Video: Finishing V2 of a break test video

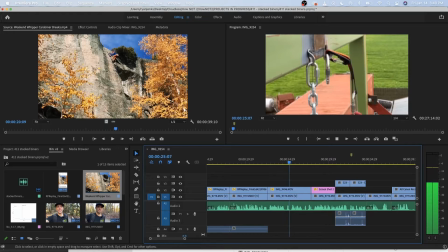(8:14) And being that it was loaded sideways, it leveraged it wrong and it broke it. Leveraged it wrong and broke it.
At this point, you are not listening to what I'm saying. You're only watching this mysterious thing fall next to it with this suspense of it not doing anything and break it.
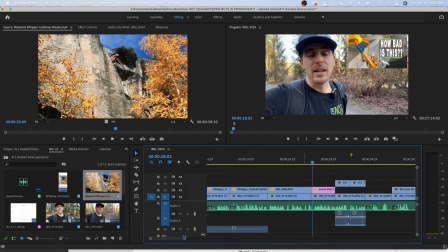(8:34) It broke it. And broke it.
You see something broken.
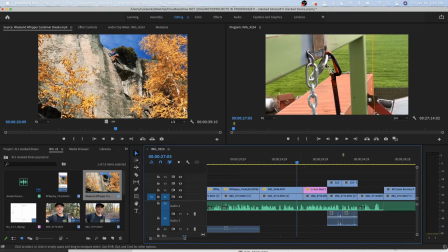(8:38)
That's how it needs to sound and look. The words and actions match up.
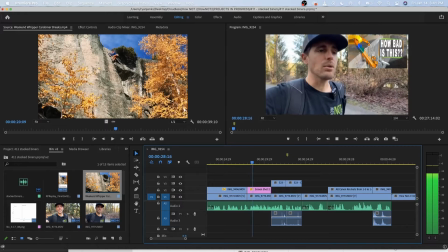(8:43) It broke it. And we did a video on sideways loaded carabiners.
I do this so people know that there is 300 other episodes to go look, and I show them how to do this. In the description is where I would put that.
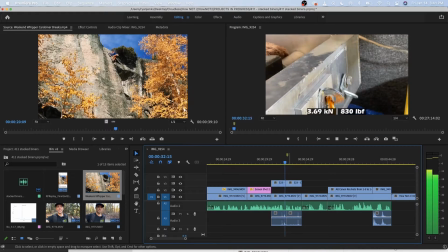(8:55) And they did break a lot lower if it was pulled in a certain way.
So I downloaded that video from ClipGrab, or I got it off my hard drive that I have it all recorded on. Easy for you to ever grab if you don't have it. And it's a pop and a pop.
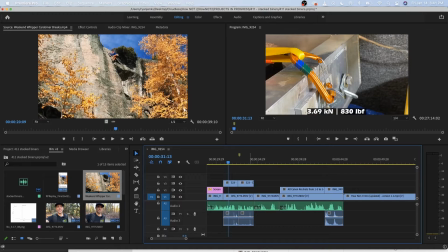(9:12)
The best two clips from that shot, from that episode.
I think that's what happened.
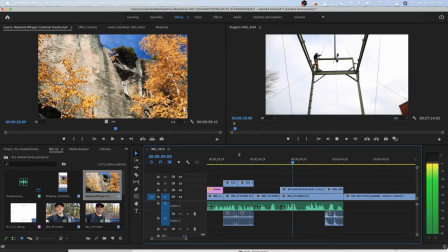(9:19) However, we just did a bunch of...
And this is another money shot of the overall drop test. We did a drop test. This is a drop test. You have to show the drop tower. If you don't show the drop tower, you're missing the last hook you get before the intro.
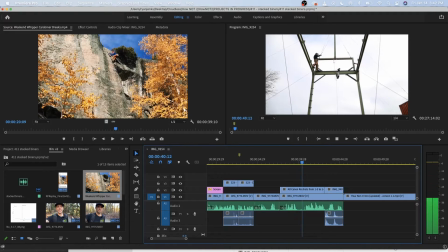(9:37) We just did a bunch of drop tests, and you'll be very surprised to see the results.
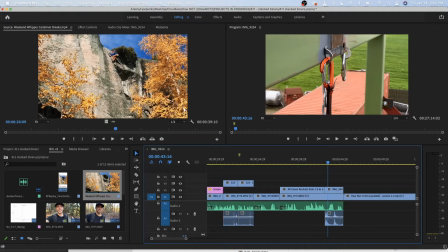(9:43)
And you saw there was a rope breaking. And then this, you notice the sound. I left that sound right there. So you have that 1 second of mystery. Stay tuned.
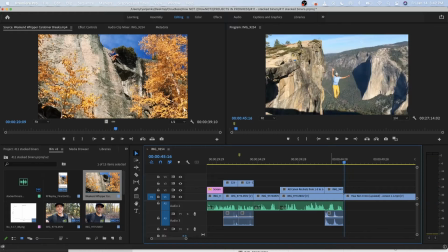(9:54)
You know something's about to happen.
stay tuned.
You gotta stay tuned at that point.
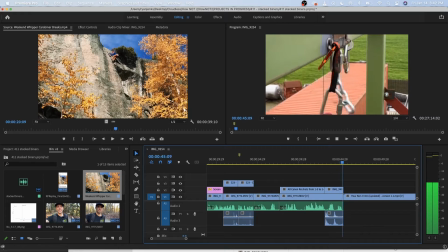(10:00) Results. So stay tuned.
And then you're in the video.
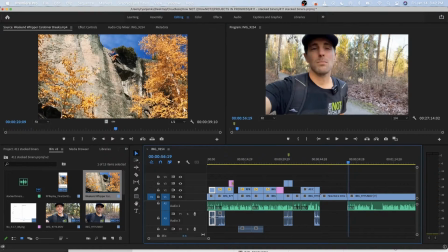(10:05)
So now we are at minute 1, and we've either
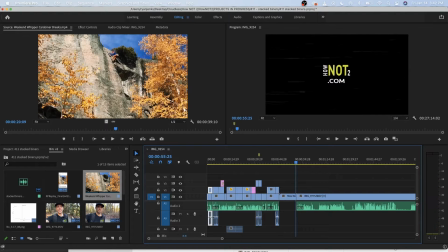(10:12)
explained the whole premise or they've left by now. So usually anybody that stays past the first 10 seconds is going to stay. Usually they start tapering off slowly, but 33% of those who start watching make it to the end.
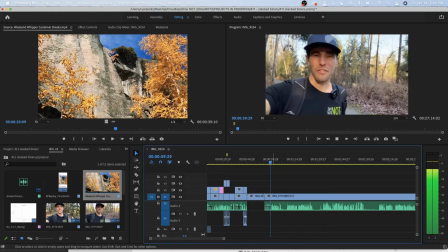(10:27) Ryan Jinks, and welcome to How Not To, where I try to break ear fear. And maybe this video will create some ear fear to show you how to properly do it and why.
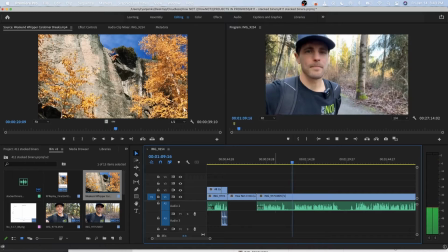(10:32) But how to properly do it and why.
So
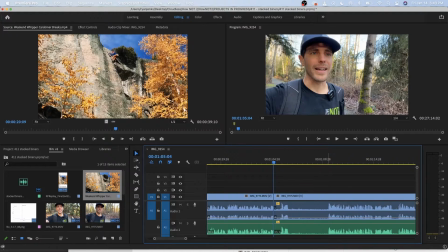(10:43)
let's see.
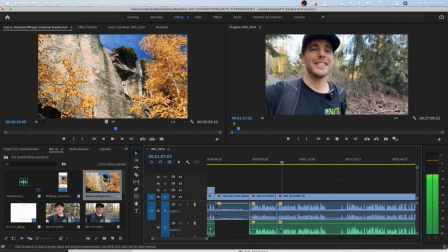(10:48)
Let's see how it sounds.
Do it and why. Now, it would be nice to just make a quick 10-second Instagram clip or TikTok about this so you know what to do and why, but it's complicated is the answer. We didn't get the results we thought we were going to get. You'll see why and how and when we actually got it to fail. So that's what you're going to see in this episode. You'll see why and how and when we actually got it to fail.
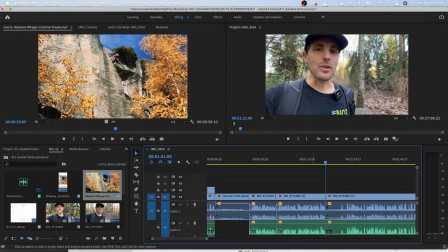(11:06)
So that's what you're going to see in this episode. I am leaning towards doing 20 seconds of me talking. I've already just pummeled people here, so it's fast, slow.
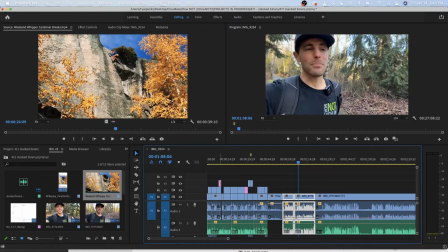(11:20)
And if you make it more like a sine wave of the speed, then you have fast, fast, fast, fast, slow, slow, slow, slow, slow. It gives your brain a chance to catch up and get in pace with this video, because this video is going to be 5 to 10 minutes long.
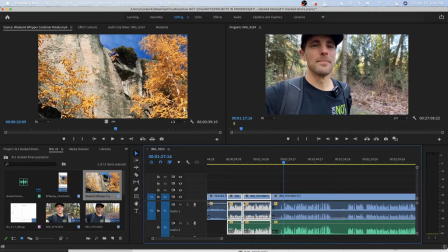(11:36)
You don't want people to feel like they're out of breath when they're watching this. You can see I'm about to start talking. You can see a lot of talking. Usually if I screw up, I usually stop. Like here, that might be where I screwed up and stopped again.
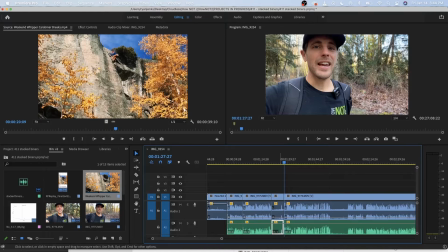(11:51)
So that's where you would just literally just check this stuff based on the audio graph.
And I've been dropping hints. So that's what you're going to see in this episode. And I've been dropping hints about our drop tower that we've been building for the last 9 months.
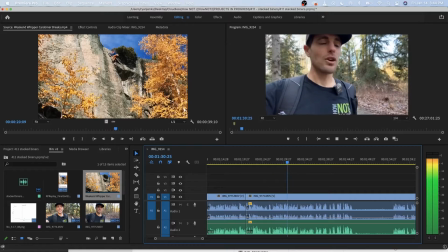(12:04) And it's basically, this is our first video. I'm pretty excited. Now, we're not done, so be kind in the comments. I still have things to do, but I just want to get some videos out. It's time. It's super strong enough for the testing a carabiner that should break lower than they were. And so, yeah, this is our first drop tower test. Really excited.
So you can see here.
So then they were.
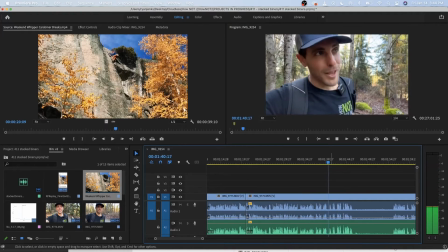(12:19) Should break lower than they were.